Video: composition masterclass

And chimney, it's the symbol of how, this uncle, he's really about fire. So he's on the side, and then probably he's in a chair.
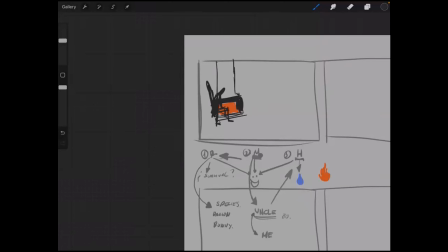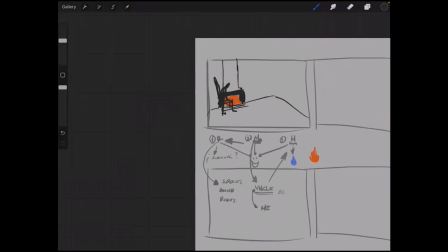So you see, we started, to play out with this really sketches that are not supposed to be beautiful or anything.
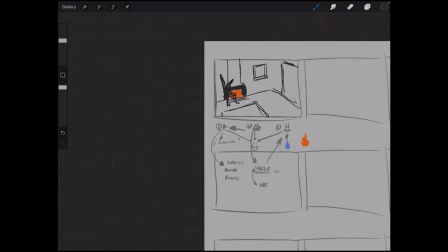It's just how are those, started play out within these ideas. It is more about the ideas and how we turn those ideas into images. So if we think, okay, he's, the Billie Eilish of the concert, he's the important one here. So everything about the composition would be and how to see him, probably. So, there's like the light of the fire. It's getting like touching him,
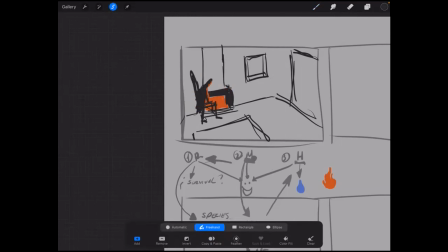and the rest of the room,
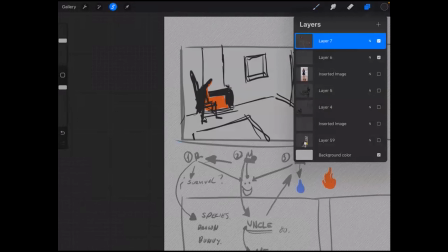it's darker.
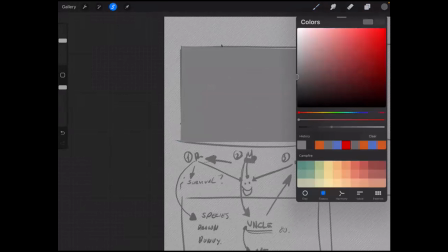So, hopefully, with this examples, you're starting to get what I mean with these ideas.
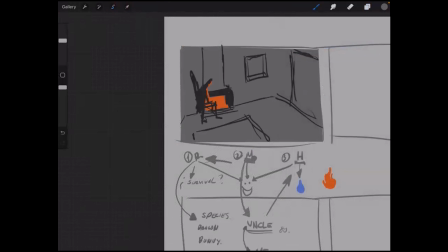So you see, now the composition, it's about him. And the more we
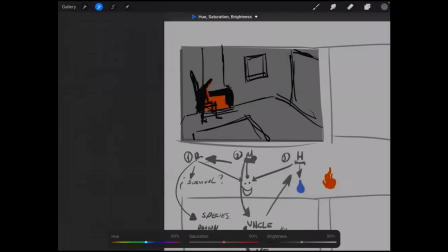go, darker with the opposites, the more it'll be about him.
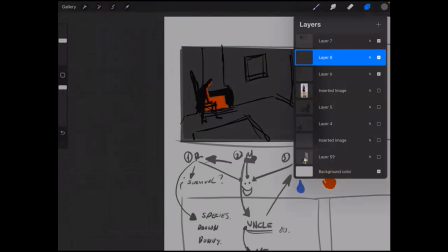And if we want to think, okay, what's the opposite of that really orange thing,
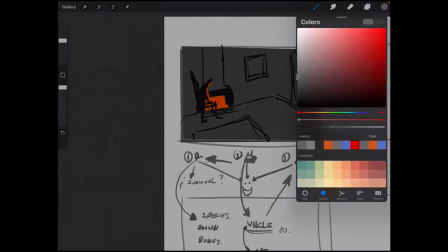that really orange
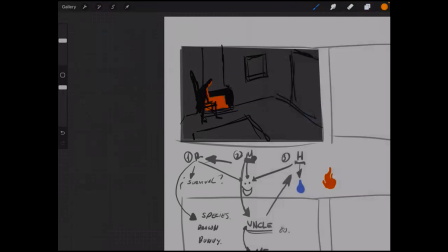light? So let me, okay, we have like so something really blue.
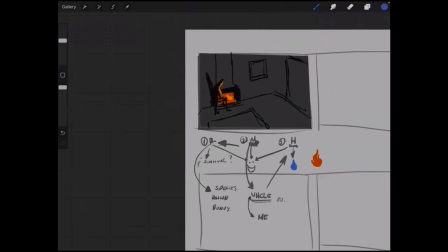And you see, like we're taking really basic, it's supposed to be like almost dumb concepts, but
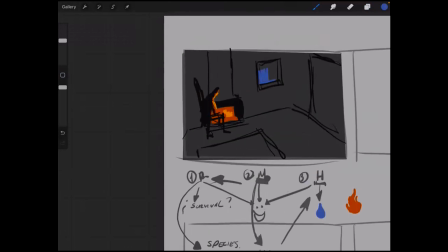it's like Annie Leibovitz always says, like she says, like she doesn't have like for her photographs, she's like really big
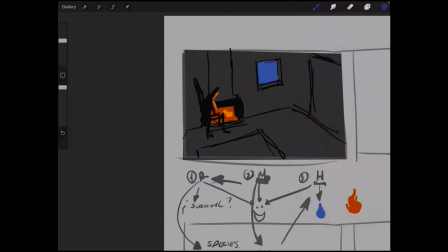photographer. She's awesome. Her photographs are really cool, and she says, I never have great ideas. I just have like dumb ideas, but when I apply them, into images, they look really, they are strong.
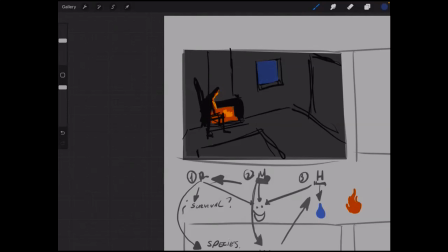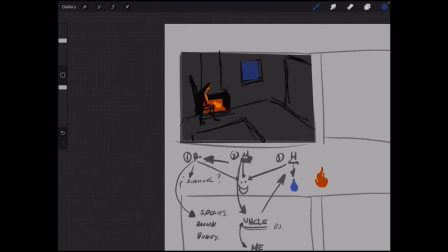So you see, we're starting to have like that relationship between blue and orange.
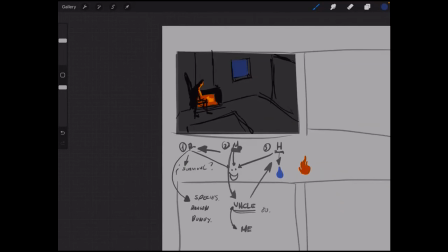And let's say, someone is looking at the window.
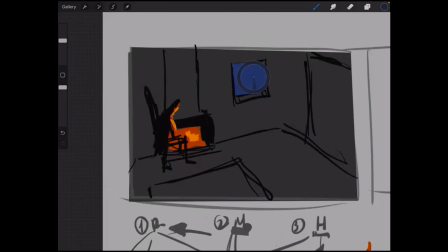Let's say, this is, we were saying like he's a dragon, right? So we take, you see, you can start like really basic and then start to turn him into anything that you want.
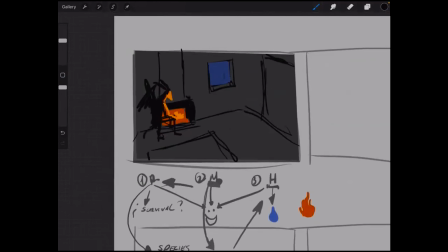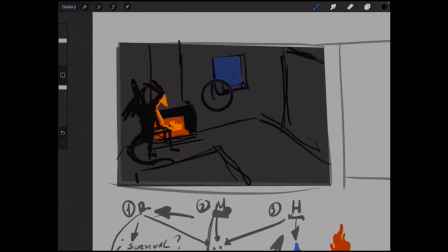And the guy outside, it's a bunny. So we can see like he's really like a tiny bunny. So he's just, looking at the window.